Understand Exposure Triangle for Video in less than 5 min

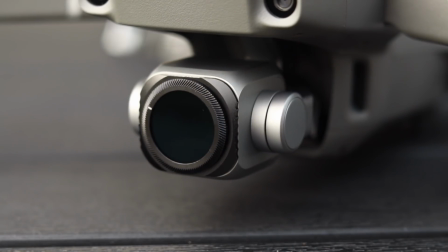[0:00]
Regardless of the camera that you're using, it's important that your footage is exposed correctly. This all starts by understanding how shutter speed, aperture and ISO work together, also known as the exposure triangle.
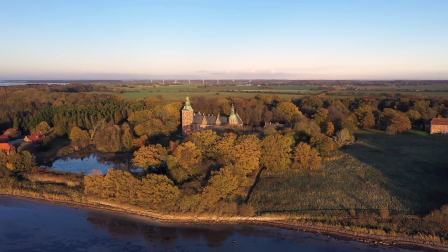[0:12]
This is not a geometry lesson, but understanding how to dial in shutter speed, aperture and ISO will help you nail that exposure every time. If you want to step up your game, it's important to watch and understand this video. Let's dive right in after the intro.
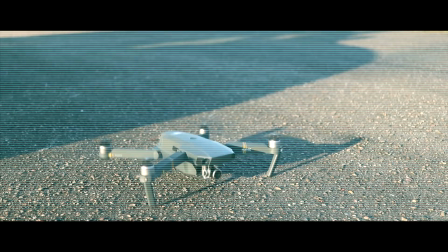What's going on and welcome to the channel where you can find tips, tests and tutorials for your drone and camera gear.
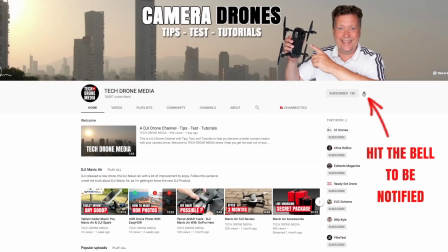[0:41]
I'm Henrik Olsen and if this is your first time here, consider smashing that subscribe button. I promise you, you won't regret it. Mastering the exposure triangle will not only affect the exposure of your image, you can change the look and feel as well.
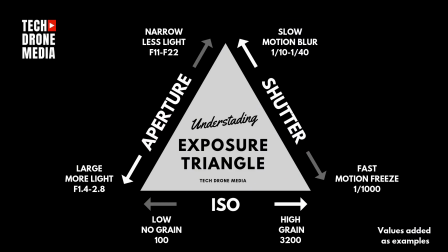[0:55]
You could go as far as saying that you could dramatically change the appearance of your footage by changing one of the parameters in the exposure triangle. Because shutter speed, aperture and ISO are linked, changing one of the parameters, the two others will have to be changed accordingly to keep your exposure.
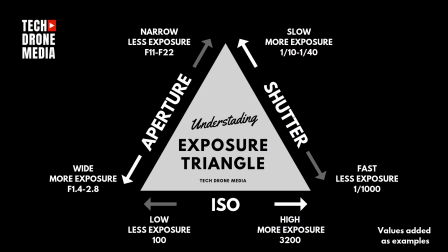[1:12]
The exposure triangle is a very common way within photography to describe the relationship between the three parameters. The triangle does not only apply to photography, it also works with video, even though it's used in a slightly different way.
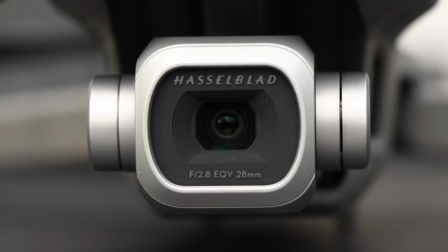[1:26]
But the principles are the same. Aperture. Aperture is the iris inside the lens that determines how much light passes through the lens to the sensor. The size of the aperture is quantified by the f-stop or the f-number.
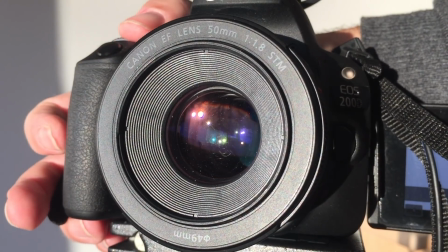[1:38]
A wide aperture where the iris is open has a low f-stop number leading to more light hitting the sensor. Opening up the aperture will help you in low light situations, but changing the aperture will also change the look of your image as the depth of field changes. It's very It's very common to use a wide open aperture to separate your object from the background,
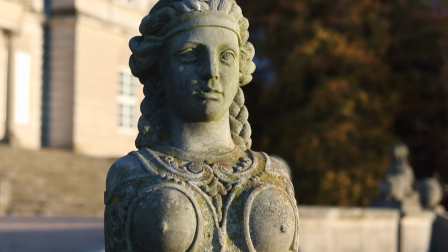[2:00]
like when you're doing an interview where you want the person in front to stay sharp while the background is blurred.
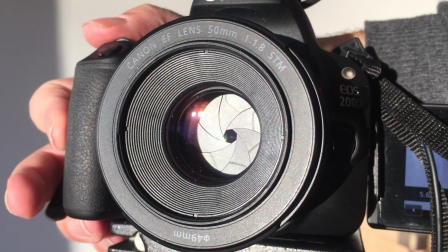[2:06]
A narrow aperture where the lens is closed has a high F number or F stop, leading to less light through the lens. A narrow aperture will help you on bright days where you need to close out some of that light to maintain exposure at a certain shutter speed.
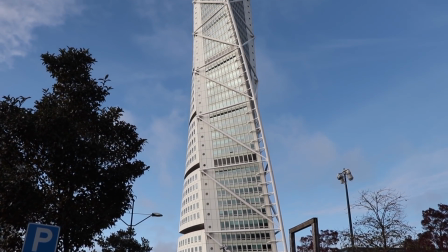[2:21]
Closing the aperture will widen the depth of field, so both foreground and background are in focus at the same time. Note, most lenses are sharpest around f4 to 5.6.
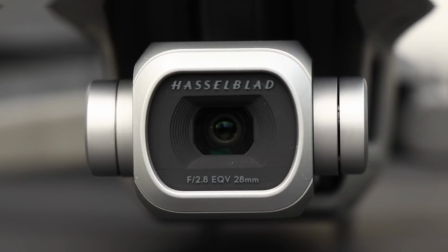[2:32]
For the Mavic 2 Pro, it's a f4, but f2.8 is not bad either. Shutter speed. The shutter speed is the time that the sensor is exposed to light. When changing the shutter speed, we can change the look of the footage as well. With a fast shutter, we are able to freeze motion because we limit the time that the sensor is exposed to light. This is very useful if you want to capture motion in photography.
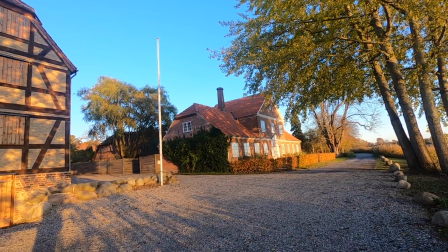[2:55]
But in video, this is most of the time on the side effect as this will make your footage look stuttery and jerky and not buttery smooth. With a low or slow shutter speed,
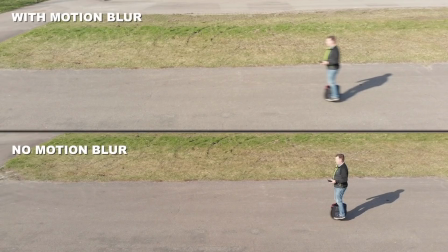[3:05]
we will start to see motion blur where the motion is smeared out as a result of the object is still in motion while the shutter is open.
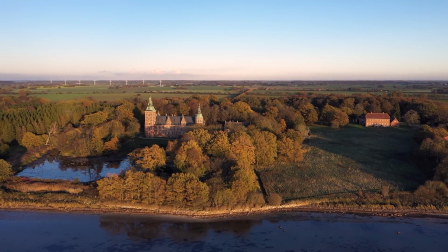[3:12]
This sounds like a bad thing, but it's actually not, as motion blur is natural to the eye and will make your footage look nice and fluent. You should normally strive to set your shutter speed at the double of the frame rate, as this will give you the right amount of motion blur, also known as the 180 degree rule.
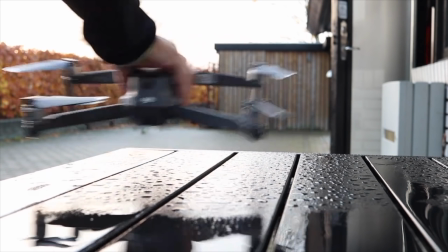[3:28]
Slowing down your shutter too much will lead to an unsharp and blurry image, even if your subject is in focus. So watching the shutter speed is not set too low is very important, as you will not be able to recover your footage in post-production.
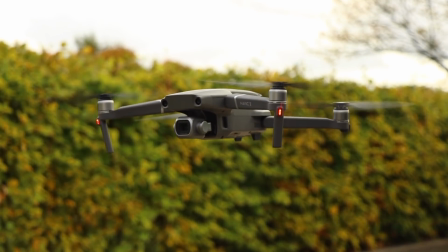[3:40]
And this will happen regardless if your lens is image stabilized or not. Trust me, I know that. I learned it the hard way. This side effect is often used within long exposure photography to soften waterfalls or waves. It looks very cool and it adds a very soft and dreamy look to the image. ISO. It's commonly known as the sensitivity of the image sensor. But in reality, it's an adjustment of the signal gain for the post image.